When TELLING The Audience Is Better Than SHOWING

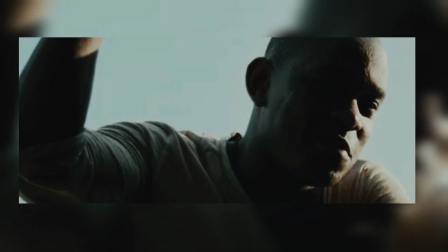248s
He can't even remember his own name. While coming up to the glade, he sees this creature and is apparently afraid.
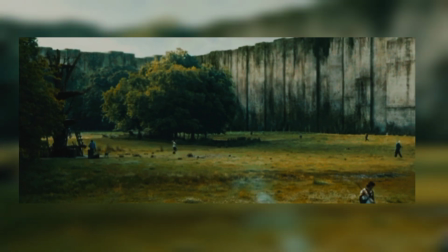255s
He meets the boys and then begins to run. The boys laugh at him.
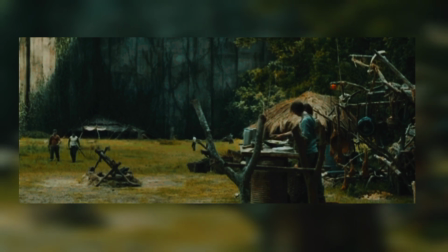261s
He's humiliated and angry, but at the same time notices the walls surrounding the glade.
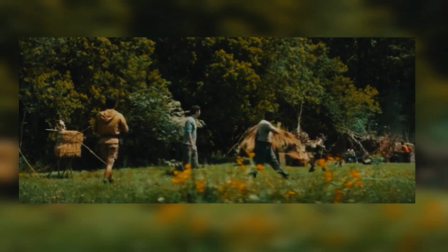267s
This new piece of information tells the viewer that something isn't quite right about the place.
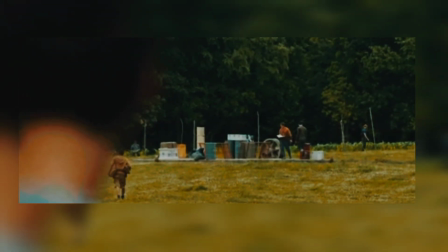273s
Thomas realizes this and looks round, but at this time, both Thomas and the viewers have no idea what is going on.
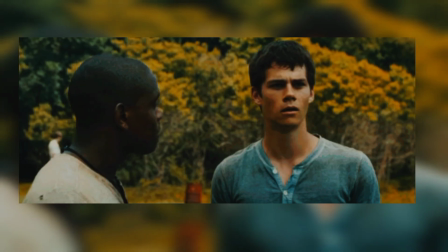282s
A bit of information pops out as Albie goes to Thomas to talk to him.
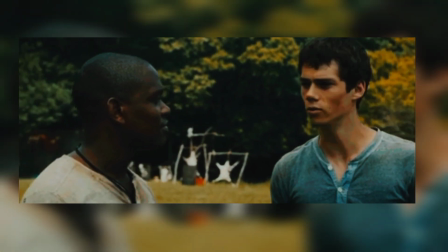286s
Thomas is vulnerable and admits that he doesn't even know his own name.
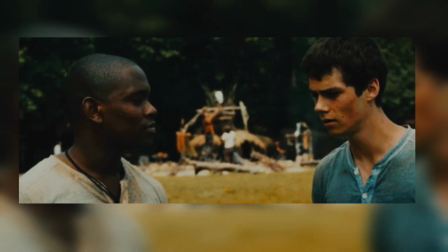291s
But Albie says that it is natural and okay, and in a day or two he's going to get his name back.
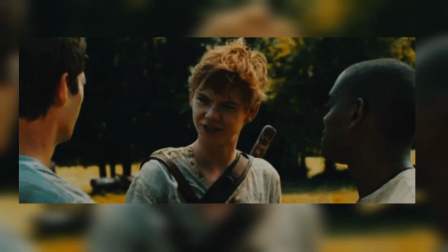298s It's the one thing they let them keep. At this point, the stage is set for exposition.
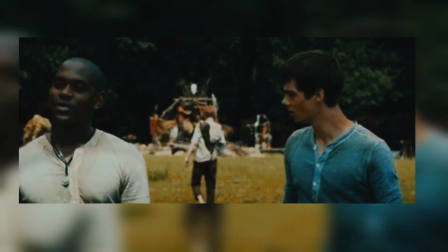303s
Instead of having two characters talk about things that the audience has no idea about,
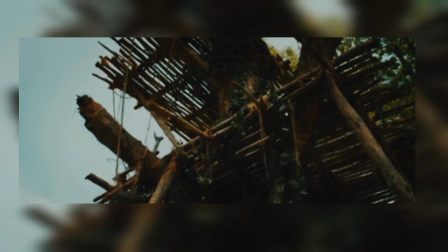309s
the little action right before the first exposition drives the dialogue.
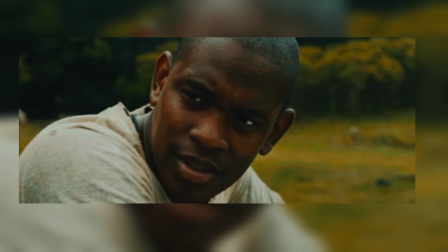314s
Thomas's confusion, fear, and frustration all lead to the question, what is going on?
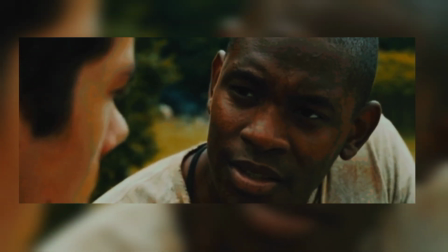320s
At this point, we get a glimpse of reality, but not entirely.
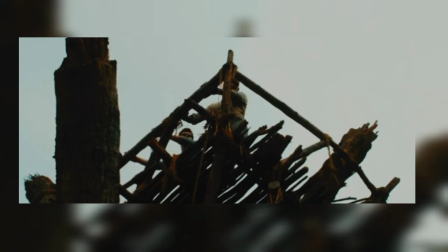326s
Thomas wants to know what is happening, but most importantly, the audience's curiosity is also aroused to an extent.
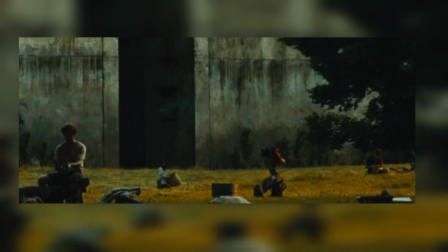335s
The audience want to know what is happening. Who put the boys in this place?
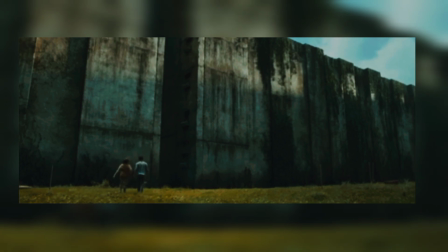340s
Are they trapped? Is there a way out?
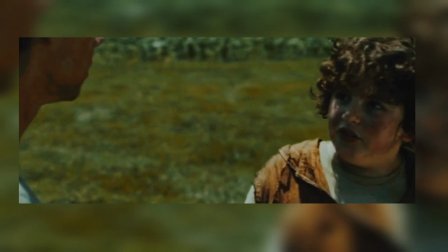343s
Again, at this point, the exposition when given doesn't sound unnatural, but it's information that everyone is interested in knowing.
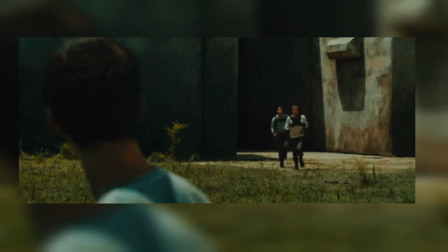353s
Albie later tells Thomas about the glade, but doesn't tell him much. He only talks about the rules set in place to keep them safe.
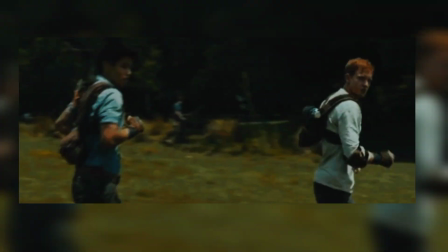361s
Albie is being secretive and makes it clear that he wasn't going to talk about it.
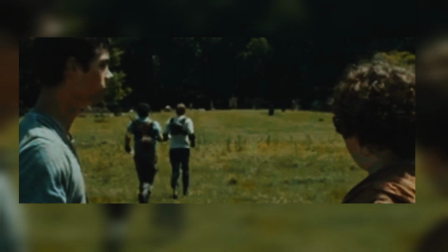366s
Now there's a bit of suspense. The viewers want to know more.
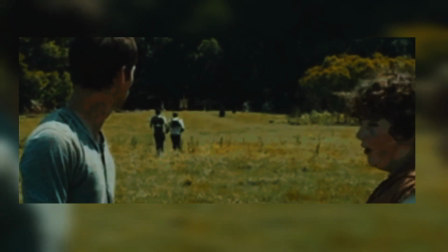370s
Thomas gets sent to a boy named Chuck, who also seemed to be unaware of the things that actually go on in the glade.
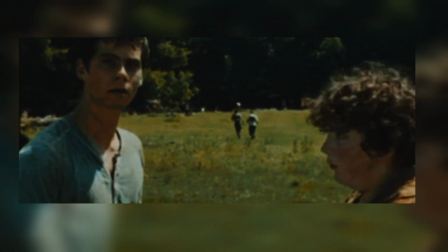378s
He accidentally says something about a maze, which made Thomas curious.
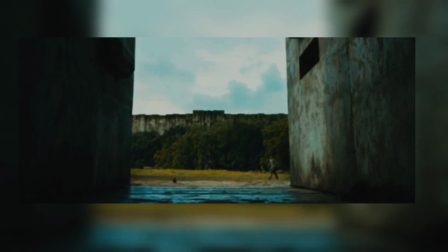383s
He runs to the wall and contemplates going through it, but Gally shows up and pushes him.
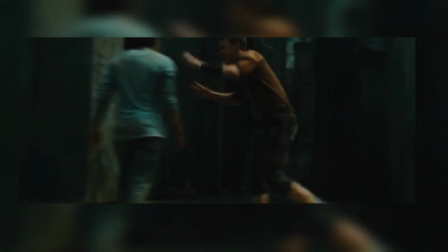391s
This right here is a recipe for conflict.
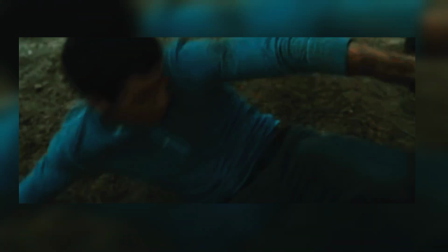393s
At this stage, we can see that Thomas's desire is to escape the glade, and while he tries to do this, Gali stands in the way.
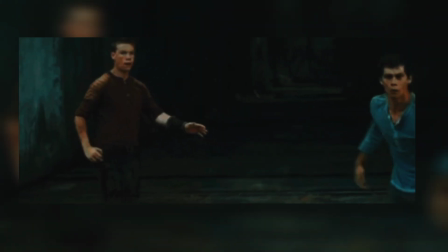402s
This conflict moves the plot as there are two opposing interests.
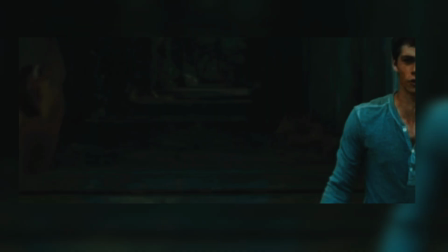406s
The first is Thomas's interest. He wants to leave the glade. Gali says no, but it isn't just Gali who stands in the way of Thomas.
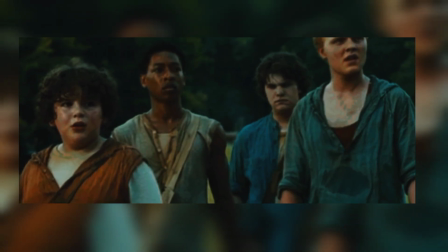415s
The other boys also think the same thing. As they try to reason with him, the walls begin to move.
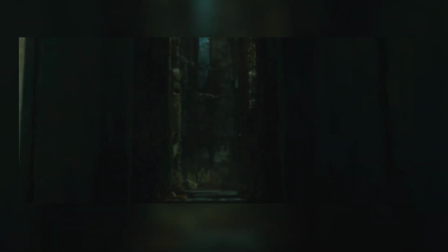421s
This is also a kind of contextual exposition, the resetting, which reveals information about the glade.
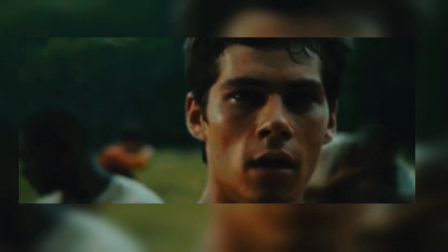428s
No one goes through the walls except for the runners.
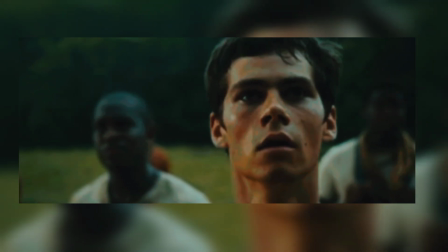432s
Thomas sees this for himself and realizes that the boys' grudge against him were not unfounded.
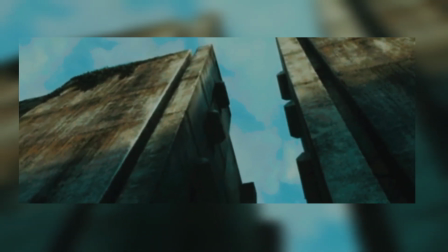439s
They were trying to protect him. They were once in his position. They knew what it feels like to be a greenie in the glade.
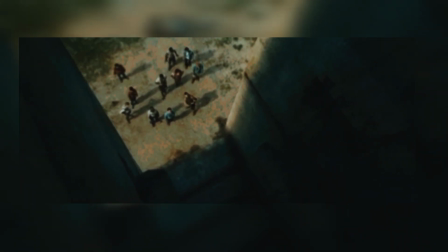446s
The conflict serves as exposition,
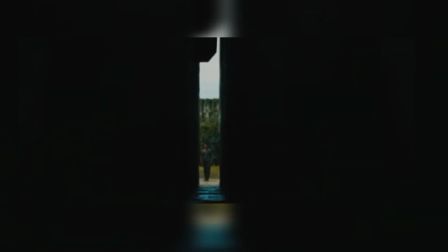449s
as it reveals that going through the walls does not mean that there is safety beyond but imminent danger.
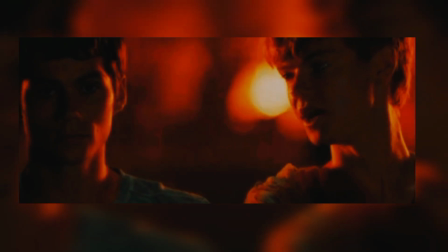456s
Later, Newt tells Thomas that Gali saved his life. The narrative goes further with the dialogue between Newt and Thomas.
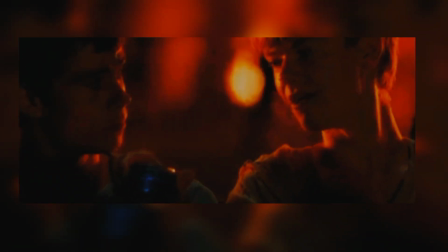463s
Albie informs Thomas that the maze is a dangerous place and the only persons allowed to go in there are the runners.
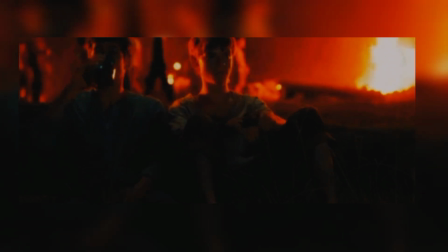470s
Then he tells him to listen as the maze changes, but just at the starting line.
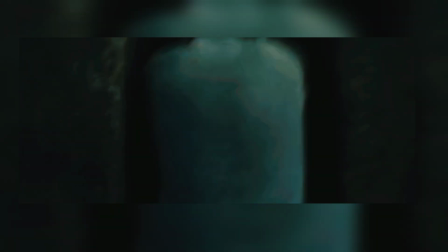475s
There's the anticipation of what is next.